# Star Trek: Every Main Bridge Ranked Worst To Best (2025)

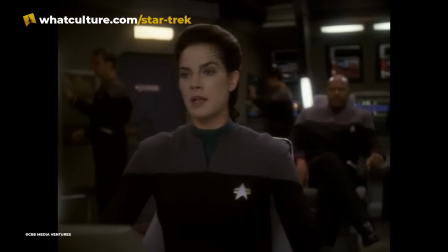Zimmerman would have another shot at a similar submarine-esque starship bridge for Star Trek Enterprise, to much greater results several years later.
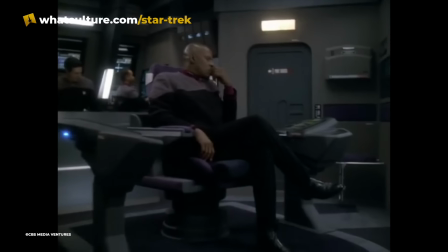And the less said about the purple carpeting and highlights on the second Defiance bridge, the better.
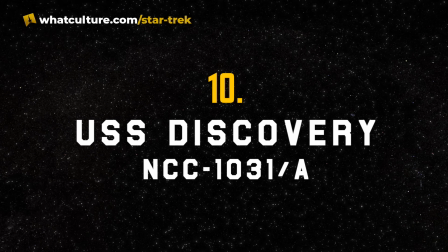Number 10, USS Discovery, NCC 1031A.
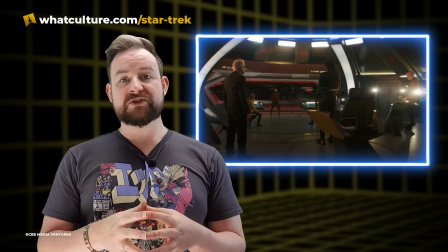Certainly one of the largest and most impressive bridges in the Star Trek universe,
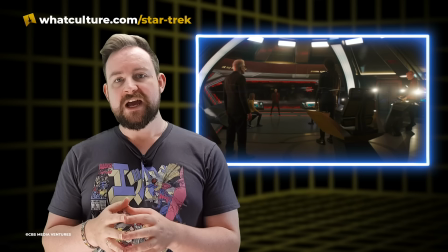the bridge of Star Trek Discovery's USS Discovery is a hybrid of styles ranging from the Next Generation to the Kelvin timeline.
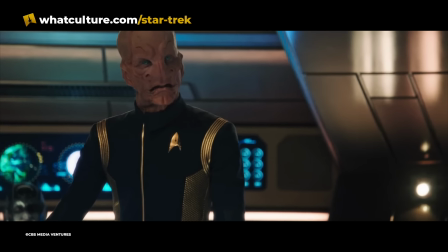Designed by Mark Worthington, Disco's bridge reflects the ship's unique bronze and gold exterior colour scheme,
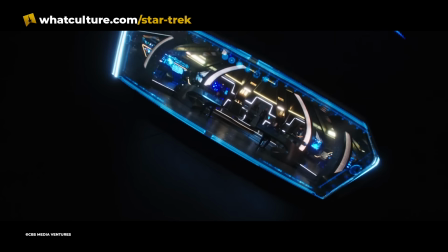with a high domed ceiling and impressively large con and ops consoles.
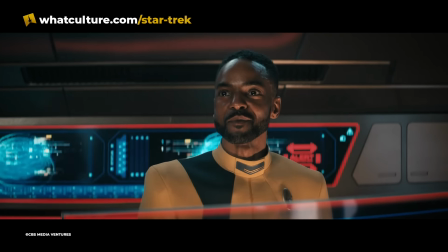The set is distinguished from other bridges by the working holographic displays and dramatic lighting setup.
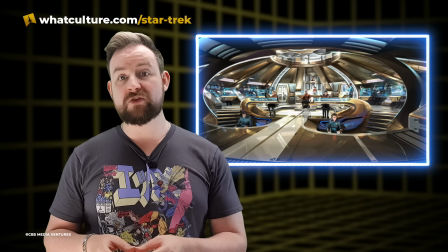Discovery's bridge is a fairly straightforward amalgam of past Federation ships,
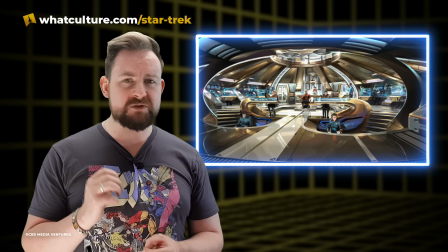but concept art has surfaced showing that the bridge was very nearly much more ambitious than the kind of bare final version that appears on screen.
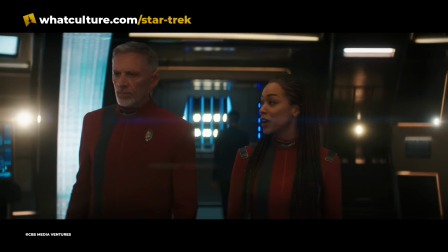The NCC 1031's bridge is attractive and flashy, but perhaps a bit unnecessarily grand,
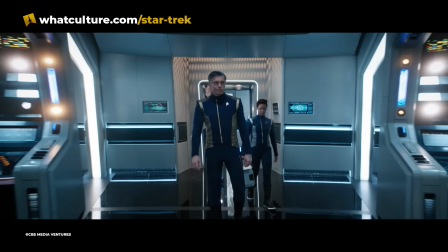especially when compared to Star Trek Discovery's superior take on the bridge of the classic 1701.
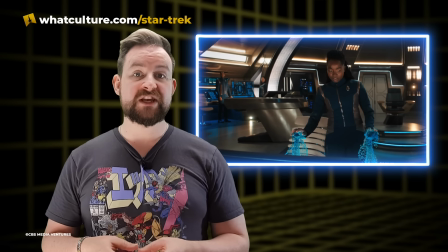The same overall design was retained when the ship received its 32nd century upgrade to the USS Discovery A,
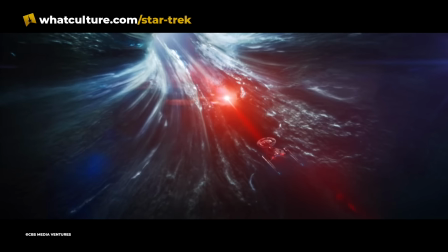with some programmable matter doing much of the heavy lifting, but it was still very clearly recognisable as that refugee ship from the past.
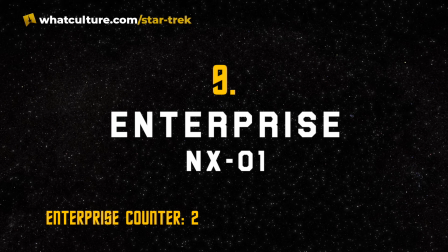Number 9. Enterprise NX-01.
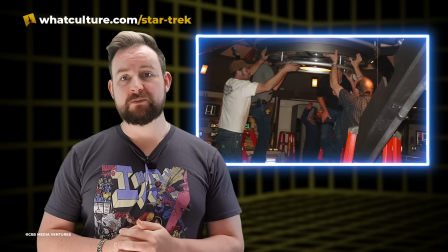Herman Zimmerman's second stripped-down submarine of a starship debuted in 2001's Enterprise, aka Star Trek Enterprise, and it's one of the franchise's most attractive and unique main bridges.
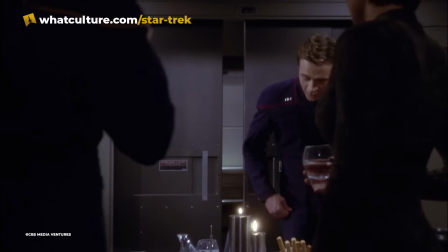Unlike the sets from the comfy 24th century that had dominated the franchise during the 90s,
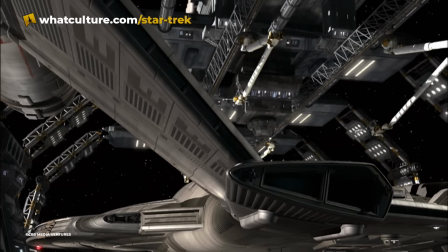Enterprise's NX-01 was a metallic, harder-edged, prototypical Starfleet vessel with interiors to match.
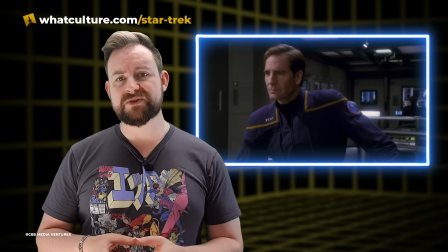Dispensing with the carpeting on the floors and the walls, as well as the warm lighting and rounded edges,
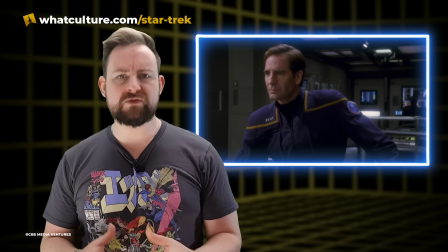the bridge of the NX-01 is probably the most grounded command center in the franchise, but sleek and futuristic,
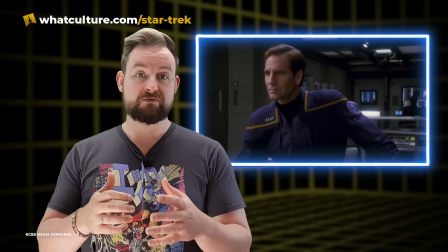or at least retro-futuristic.
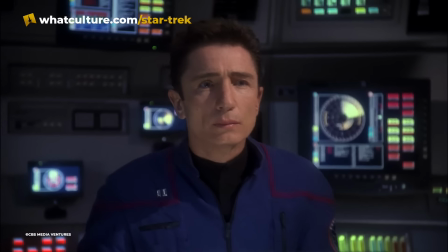The numerous, very clearly 20th century flat-screen monitors built into the set do kind of date the NX-01's bridge,
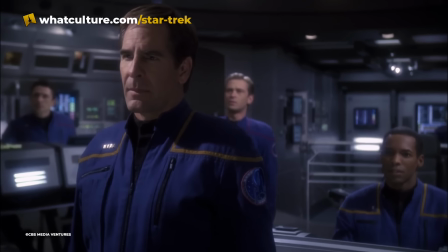but Star Trek's relationship with technology has always been a muddy one.
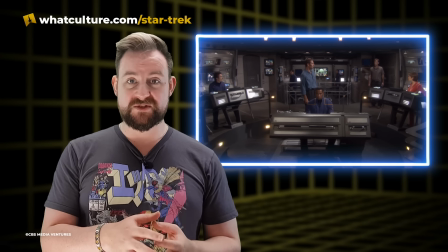Your mileage may vary on the revamped 4th season bridge, which did introduce carpeting to the set and added powder blue accents,
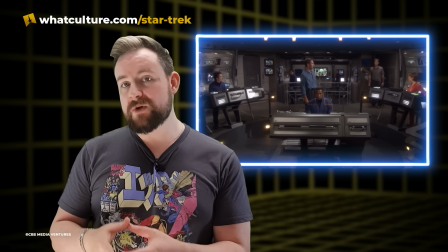but the seasons 1 through 3 NX-01 bridge is one of the greats,
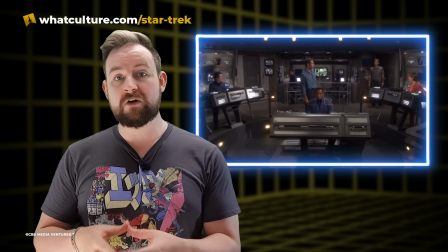successfully communicating the distinct tone and era of the show while remaining unquestionably Trek.
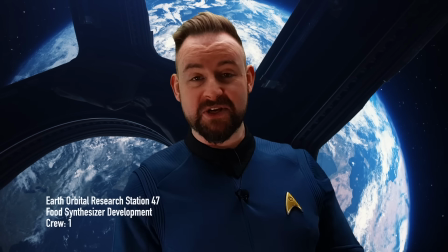Hi, I'm Tom Larkin. Last time I told you about my GTN blog. Don't tell Starfleet.
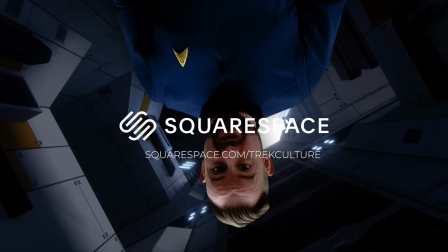Thanks, Squarespace. Squarespace is the all-in-one website platform designed to help entrepreneurs stand out online.
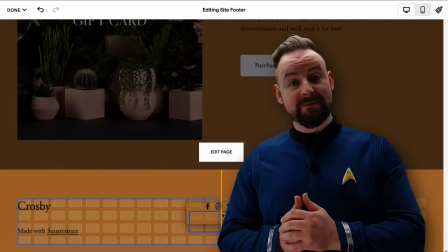Squarespace allows me to link my social and multimedia accounts in just a few clicks,
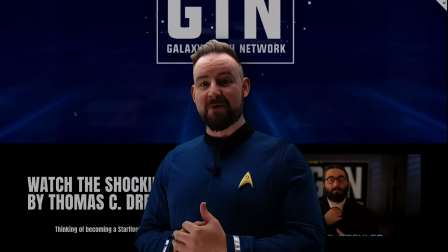so you can see everything that GTN has to report, including things Starfleet doesn't want you to know.
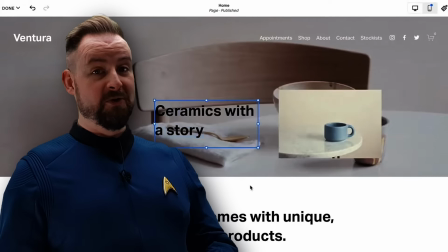Squarespace uses Daystrom-approved design intelligence AI technology.
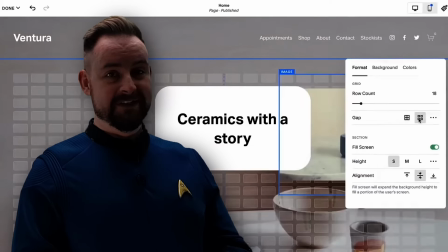Take control and build a beautiful, personalized website catered to your needs.
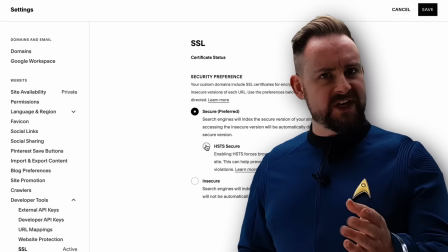SEO doodads, so you show up to more civilizations more often, but beware, Section 31 is a thing.
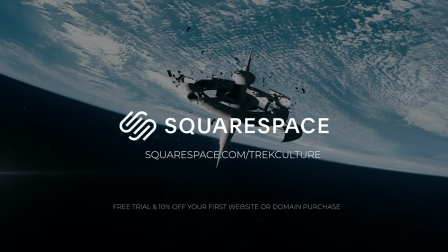Go to squarespace.com/TrekCulture, where you will get a free trial and 10% off your first purchase of a website or domain.
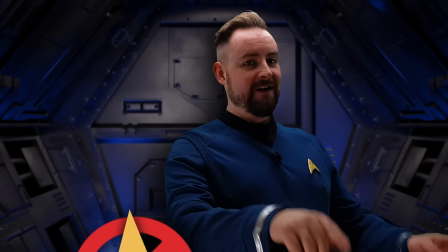And remember, don't tell Starfleet.
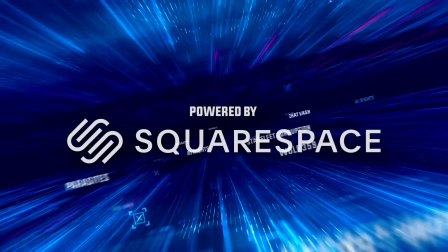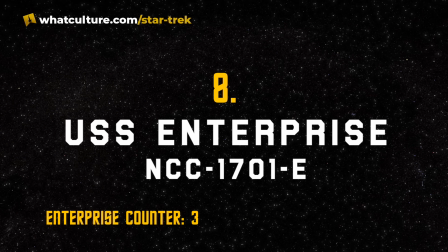Number 8. USS Enterprise NCC-1701E.
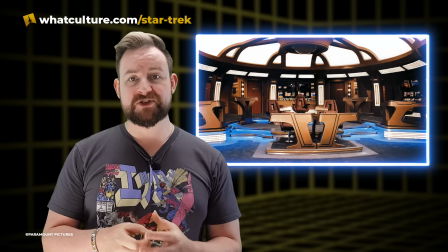Herman Zimmerman's bridge for Star Trek First Contact, Insurrection and Nemesis evolved over the years, but remains one of the most interesting hybrids of Star Trek's 1990s set design.
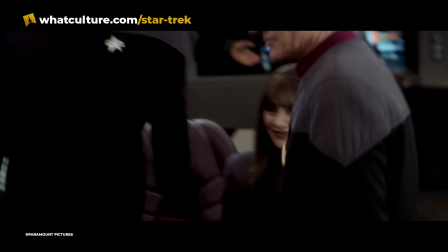The bridge of the USS Enterprise E retains the comfort and warmth of her predecessor,
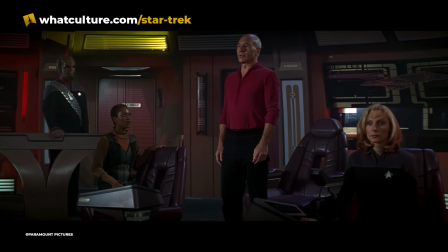but owing to the new ship's greater tactical edge, there's a bit of the USS Defiant's utilitarianism incorporated into its design.